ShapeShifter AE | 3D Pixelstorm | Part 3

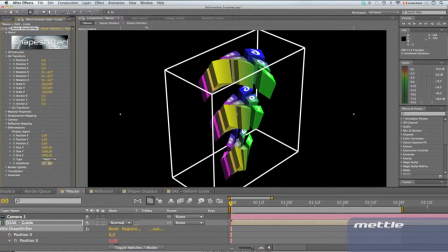[4:21]
We'll go back to twist and set an amplitude of 100. In this case, we're going to use rotation Y to animate.
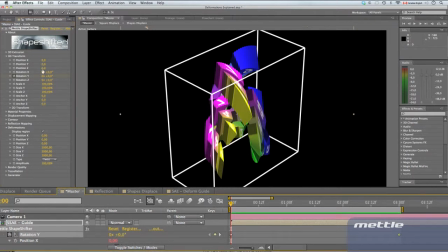[4:28]
At the 0 point in the timeline, we've got 0. Then at the 3 second mark, we have a full 360 degree rotation, so it's one full revolution. If I scrub through here and play it back, you'll see the animation. It's rotating the geometry within that region with an amplitude of 100.
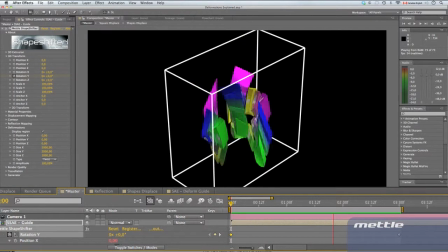[4:47]
That's another way to animate. That's a good example of twist. Let's add another variant to that. We'll rotate X. We'll add minus 360 degrees at 0. We'll set it back to 0 at the 3 second mark. Let's scrub through this and see what we've got.
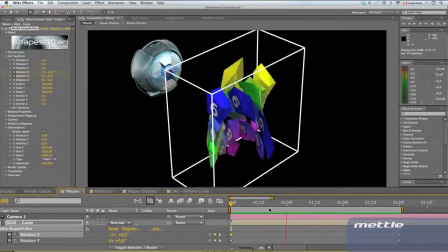[5:06]
Hey, I've got an idea. Why don't we add some music? All right.
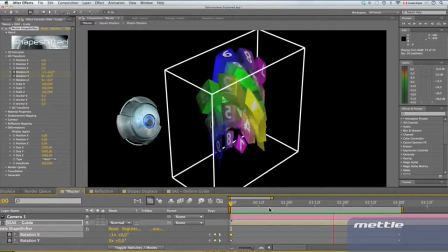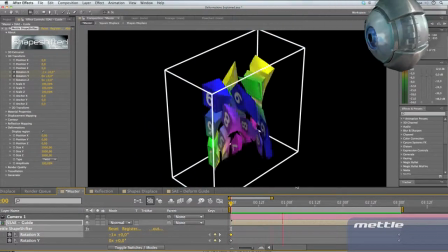[5:18]
Deformation.
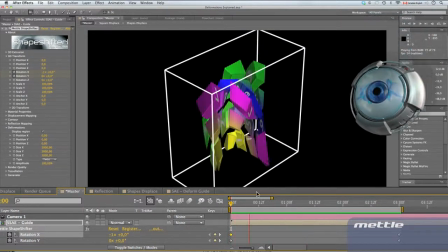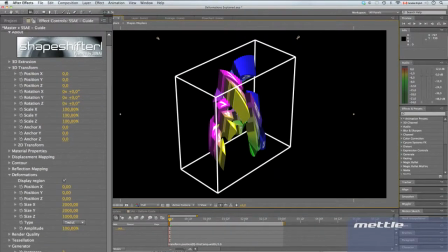[5:24]
That was fun. Now let's try another way of animating. We'll use some of the things we've learned so far. We'll set a region of 4,000 by 4,000 by 4,000.
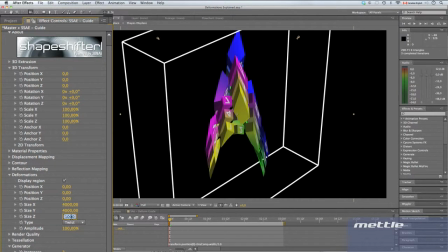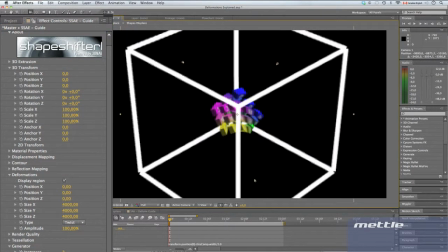[5:40]
We'll just zoom out a bit so that we can see the whole area better. We'll do something to demonstrate the influence of the deformation lattice.
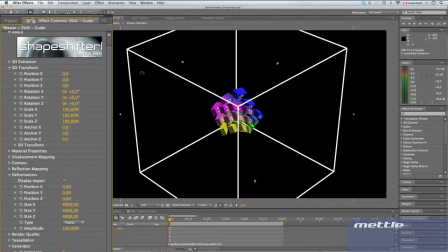[5:50]
We'll offset the instances by using an offset of 2,000 in instance offset Z. So you see how the instances are affected differently depending on where they are in the deformation zone.
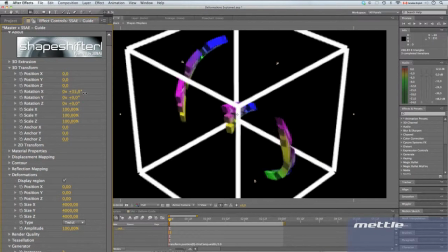[6:03]
Next, if we go into our 3D transforms and start to rotate the original geometry on X, you can see how this yields some interesting and different results as well. Try combining the different features and you can start to see how the permutations are endless.
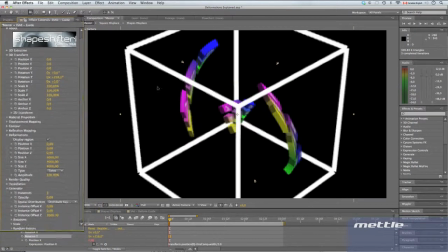[6:17]
That concludes our feature overview of the deformation tool in ShapeShifter AE.
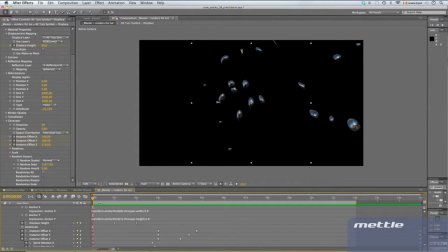[6:22]
Now we can move on to the actual 3D Pixelstorm animation. Is that a good idea? All right then, let's review what we created in parts 1 and 2 of this tutorial. Let's look at a RAM preview of what we have so far.
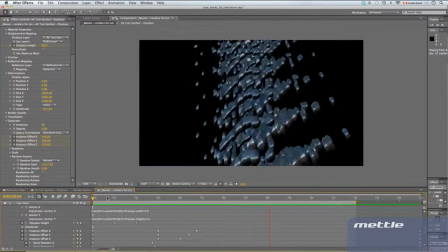[6:35]
Although the animation looks pretty cool as is, we thought we could improve it with a subtle but effective use of deformation.
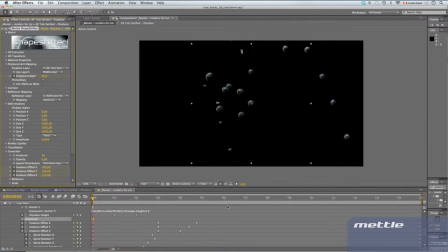[6:42]
As I just said, we thought it looked pretty good, but we wanted to add a more dramatic finish to the movement. At 3 seconds in the timeline, we set the amplitude to 0. We go to the end of the timeline and set the amplitude to minus 100.
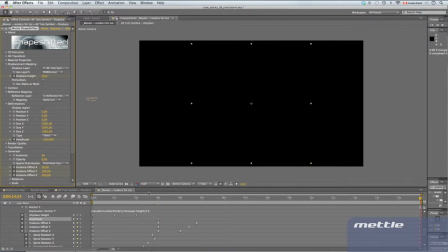[6:57]
There. Select the keyframes, do an easy ease. Let's do a RAM preview. You can see that our deformation is very subtle.
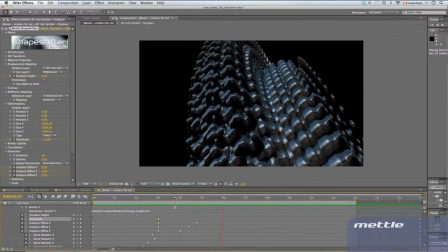[7:11]
You have to look closely to see the difference.
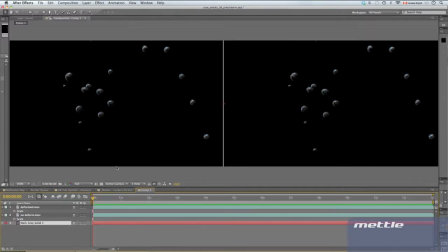[7:18]
In this case, the best way to see what effect the deformation actually has is to view the before and after side by side. On the left is the render without the deformation. On the right is the render with the deformation applied. You'll notice that the end of the sequence on the right has a nice sweeping motion at the end.
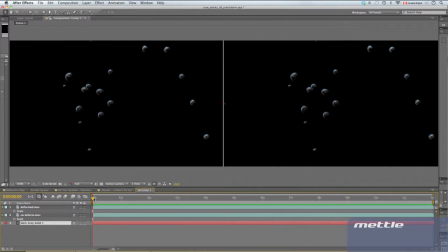[7:36]
The shapes travel towards the camera in a fluid motion. That's the result of adding the deformation.
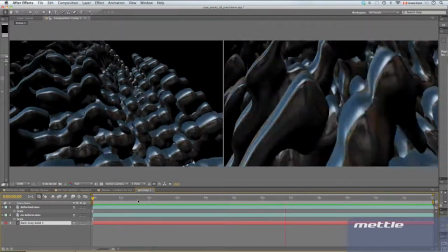[7:44]
Let's take a look again. Up until the 3 or 4 second mark, the renders are the same.
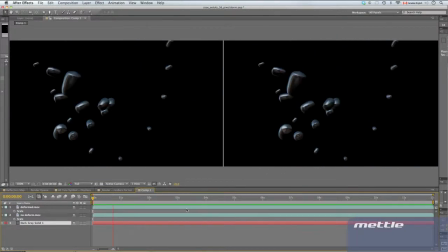[7:50]
It's only here that the deformation begins to apply. You'll see that on the right, this sweeping motion looks more dynamic.
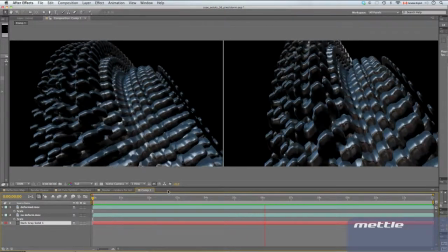[7:56]
Notice that the sequence on the left is kind of anticlimactic at the end.
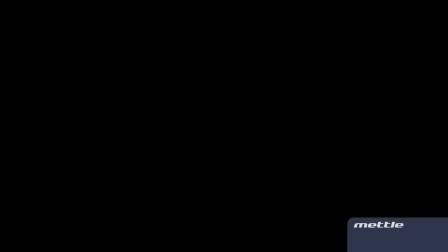[8:02]
Now would be a good time to show you the original sequence upon which this tutorial is based.
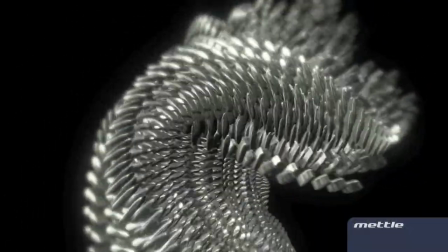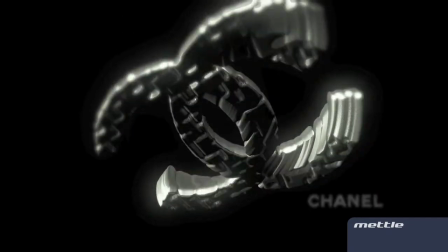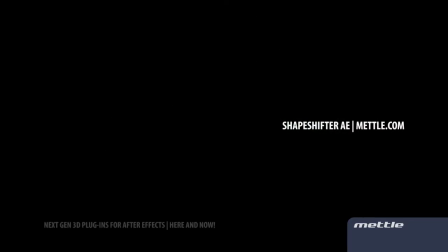[8:17]
We had many requests at Metal asking how the Chanel sequence was done.
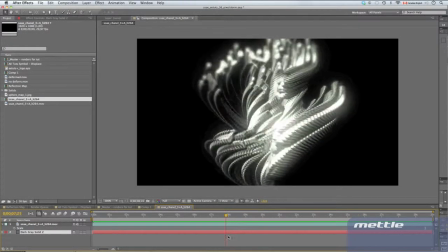[8:22]
Now that you've gone through this tutorial, you can see that this was done entirely in After Effects with ShapeShifter AE.